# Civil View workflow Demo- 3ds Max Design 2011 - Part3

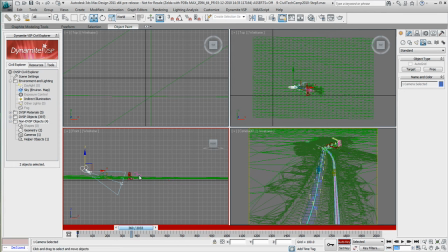248s
So I'm going to move to frame 360. And now I get to pick what is my last frame of this animation. So I'm going to move my camera forward on my corridor and perhaps realign the corridor view so it's a little bit more central.
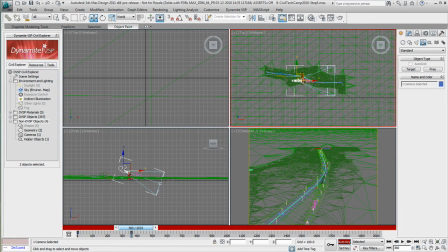262s
So you see that it saved a frame automatically. Keep in mind that it's saving a frame for both the camera and the target. So if I select each of these objects individually, you see there is keyframe for the target and also keyframe for the camera.
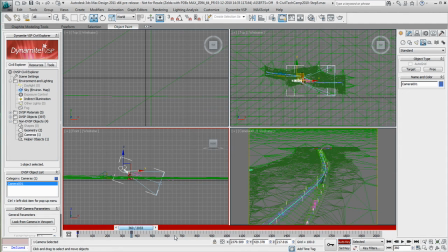277s
So I can animate both of these objects separately. So I'm going to turn the auto key off.
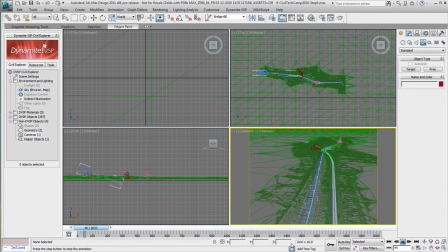283s
I'm going to go to my camera view and hit play. So for now, I have a simple camera animation that goes along my corridor. So that is kind of like simple animation. You can do pan, you can do move across.
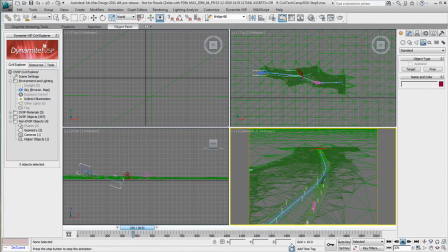296s
Those little simple animation can come really handy when it's time to focus on one specific part of the corridor. Now to add a little bit more interest to this camera, I'm going to add a roll to the camera. So I'm going to go back to frame 0. So I'm going to select my camera only because I don't want to add a roll to the camera and the target.
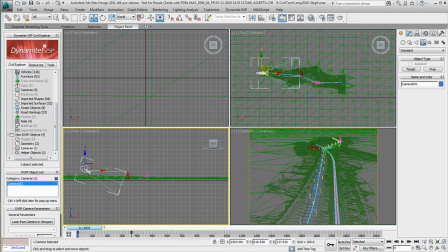316s
I only want to adjust the camera at this point. I'm going to go to my camera view, turn on the auto key because I want to start recording my action again, choose the roll camera, and start adding roll to this camera.
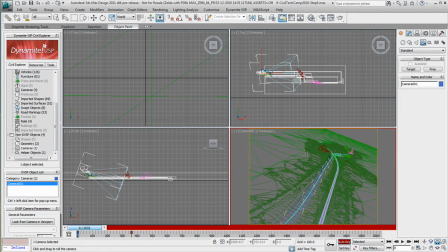331s
So, you know, when you're in a helicopter ride, you're always kind of moving a little bit and you're always in a certain angle compared to the world. Then I'm going to move to my last frame of my animation and add a roll on the opposite side of this camera.
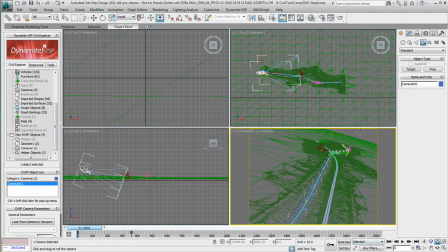347s
I'm going to press the auto key again and I'm going to hit play again and see the result of this animation. Now I've added a roll to the camera, so already this camera animation starts to be a little bit more interested, a little bit more realistic.
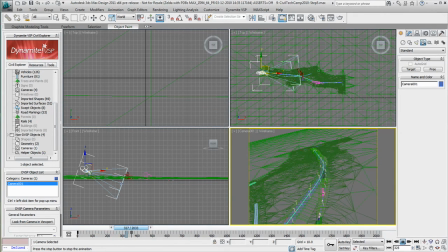364s
Now if I would be in a helicopter, there's no way the camera would be so still. It would be a little bit of movement in this camera, some sort of a noise. So this is also possible in 3ds Max Design by adding layer on top of this animation.
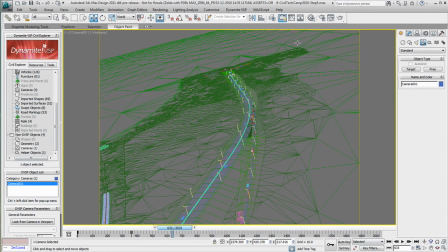378s
So let's go back to a one pane view and open the animation layer. So I'm going to right click to the toolbox and call the animation layers.
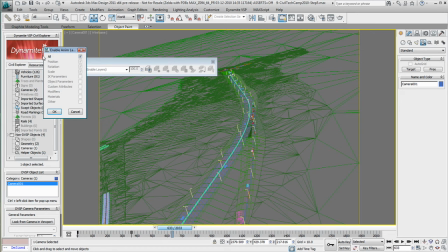387s
I'm going to enable the animation layer and just select all of the modifier available just to make sure that I have possibility to animate all of these layers. So basically what happened here, the first animation I did went on a base layer.
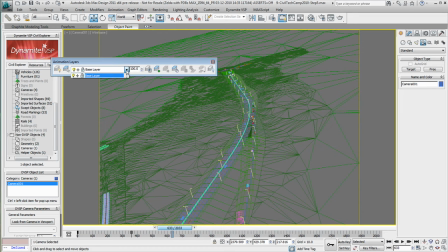403s
Now I want to add a layer on top of this so I can kind of animate both without affecting the first animation I did. So I'm going to add a layer and I'm going to call this one Helicam.
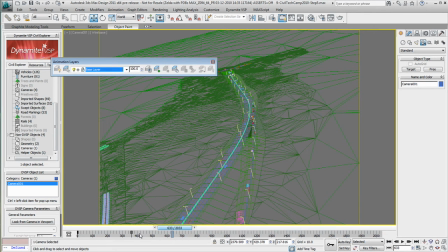415s
So now you see I have two layers. I can always go back to the base layer where you see my keyframe have been added, or I could stay on the Helicam layer. So I'm kind of adding animation on top of the other. On the Helicam layer, I'm going to go to the motion tab.
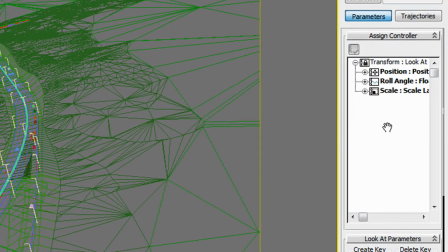430s
So when you think animation, you're thinking motion tab. In the motion tab, under the position controller, you see that I have both of my layers here. I have the base layer and the Helicam layer. So I'm going to go under the Helicam layer and I'm going to add a noise on the Y position.
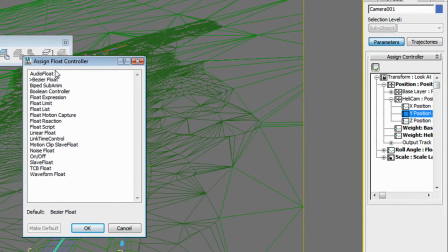446s
So with the Y position selected, I'm going to assign a controller, and there's a bunch of different controllers here that you can add to your animation. For this particular example, I'm going to add a noise float controller.
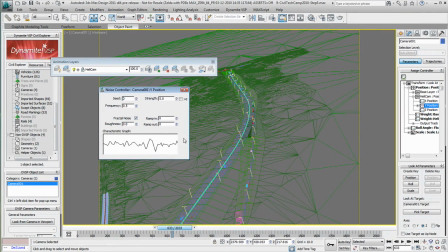459s
Here it's giving you a preview of this noise controller that's been added on top of your original animation.
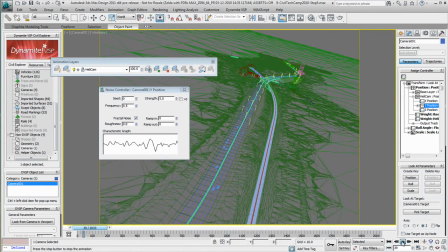465s
Now, if I play this animation again the way it is, you'll see that a really heavy noise has been added to this camera. Now it's really denty because it's a fractal noise. I'm going to uncheck the fractal noise to have something a little bit more smooth.
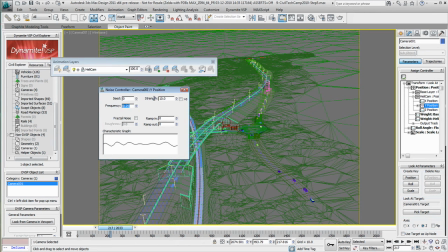479s
I'm going to lower the frequency but increase the strength just so we see the result of this noise on top of our camera.
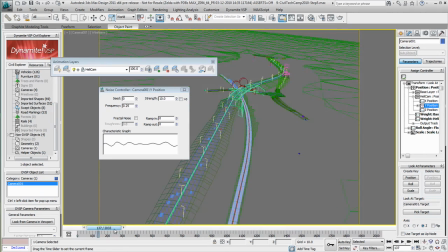487s
So if I move the cursor animation, you see that there's noise now that it's been added to my corridor. So you see there's a little bit of movement. Obviously this is a bit too strong for what I want.